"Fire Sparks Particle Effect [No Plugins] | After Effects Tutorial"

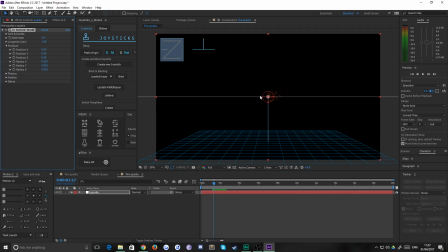4:13 And we just want to go to the producer tab. Now at the moment, they're all producing from this one tiny area here. We want them to come in a bit wider than that so we want them to crank up the radius x until the red circle just goes slightly off the screen and that increases the area in which these particles are created on the x-axis
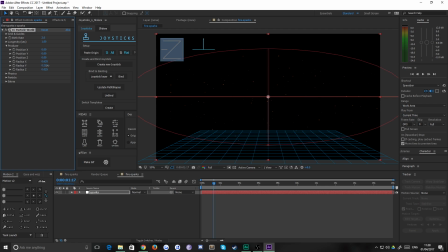4:32 we want it to be maybe half the height of the composition on the y-axis and if you want to if you want some variation in the size of your particles you can crank up the z-axis as well and that's the z-axis is away from you away from the viewer so
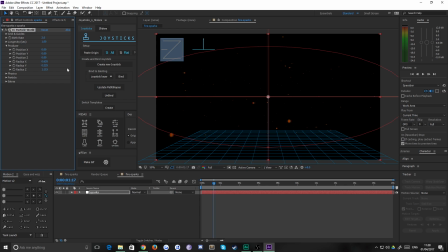4:48 a high z-axis is more depth from your eye line to the far distance and so crank those up a little bit as well now as you can see we're already starting to get there but it's still looking a bit odd and that's because the emitter is in the center I'm just going
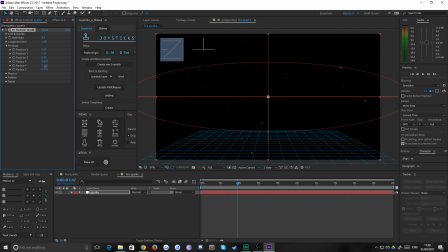5:04 to crank that down and maybe the wire down just a touch just to get a bit more control over it there we go um and we're going to want to um affect the birth rate and longevity now at this moment these things are fading away pretty quickly the particles which look more like
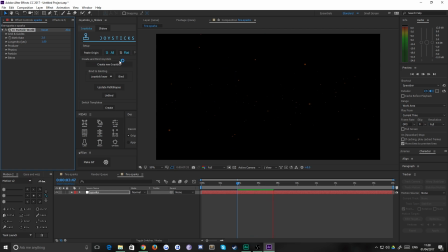5:20 fireflies you know rather than natural sparks because they tend to be um more visual for longer okay so the birth rate will half it and that basically reduces the amount of particles on screen um because they are born at half the rate but the longevity is how long they stay on the screen
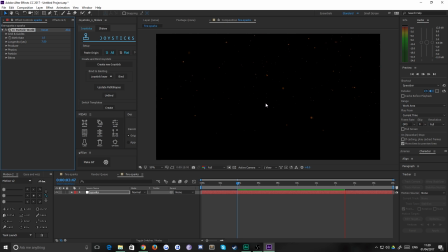5:34 for about seven seconds tends to work as you can see they do fade away and fade in still but they are on screen for a bit longer which is what we want now if you just hold down producer again and stop the playback you'll notice that you have this in the middle where
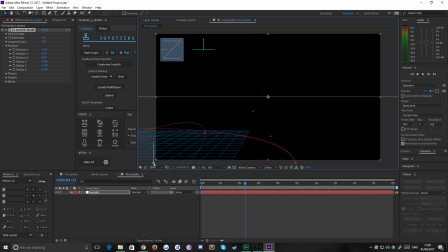5:50 you can drag around the position of your producer i tend to find it works best just off the bottom left and then when the particles are produced they'll start to come in as if drifting in from a source but because we increase the y-axis of the radius you see they drift all
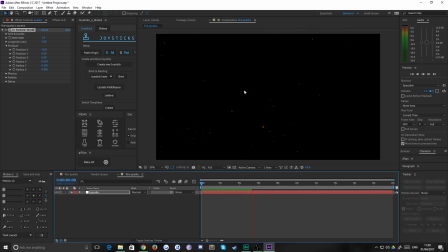6:06 the way to the top of screen now in my mind they're moving a bit fast now you'd think you'd adjust the velocity to do that but that's not the case you can actually adjust the resistance which gives you a bit more movement as well variation in the movement and that is under physics so if you go down to physics and you crank the resistance all the way up you'll notice say if we put it up to maybe seven,
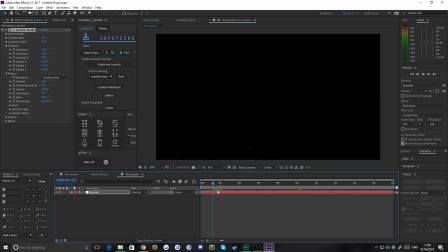6:26 that the particles start resisting that velocity and they hover in the air. Now, this is far, far too slow, but it does illustrate the point. Somewhere around one or two works well, I feel. Okay, so then when you start that along, these particles start to drift in. And it's going a bit slower than it would because it's just rendering quickly.
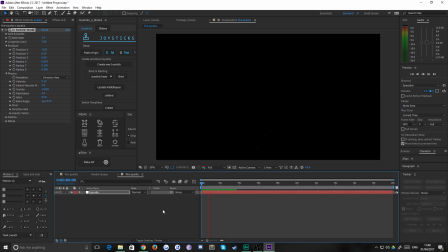6:44 But those particles start to drift in and you'll notice they look a bit more as if they're being influenced by some kind of flame or effect from below. Now you can, you notice that there's not a lot going on on the right hand side of the screen and you can fix that with extra.
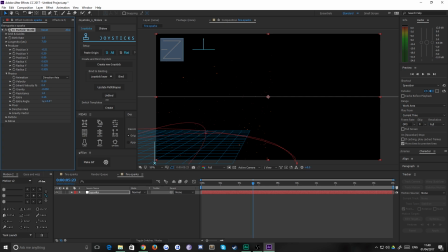7:02 If you crank extra up, you'll notice that it's pushing all the particles towards the emitter. And if you crank extra down, you'll notice that it pushes those particles away from the emitter. So we can crank that all the way down, maybe to about negative four, let's try.
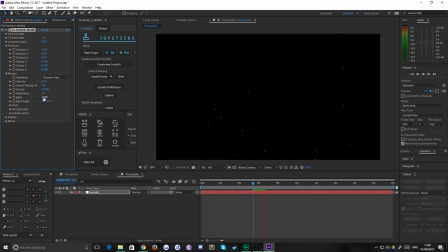7:19 And you'll notice now that the particles do move across the screen a bit more. maybe let's try negative five yeah that looks about good um and then there is uh we've done resistance already um maybe a touch less on that resistance maybe not 0.8 yeah that makes it a bit better and
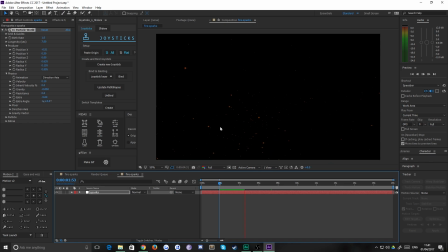7:36 you can see with the extra as well that gives it that funnily enough that extra movement it creates a bit of variation in the particles as if it's being buffeted by the wind if that makes sense um which is correct now if you wanted to you can adjust the um direction axis as
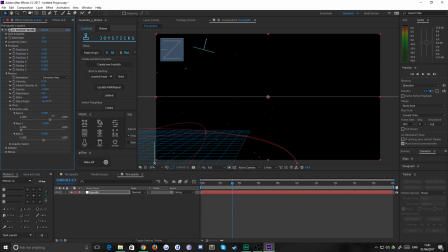7:51 well now what this does is you'll notice it does rotate and twist the original direction in which the particles are going i'm happy with where it is it's just in case you want to do that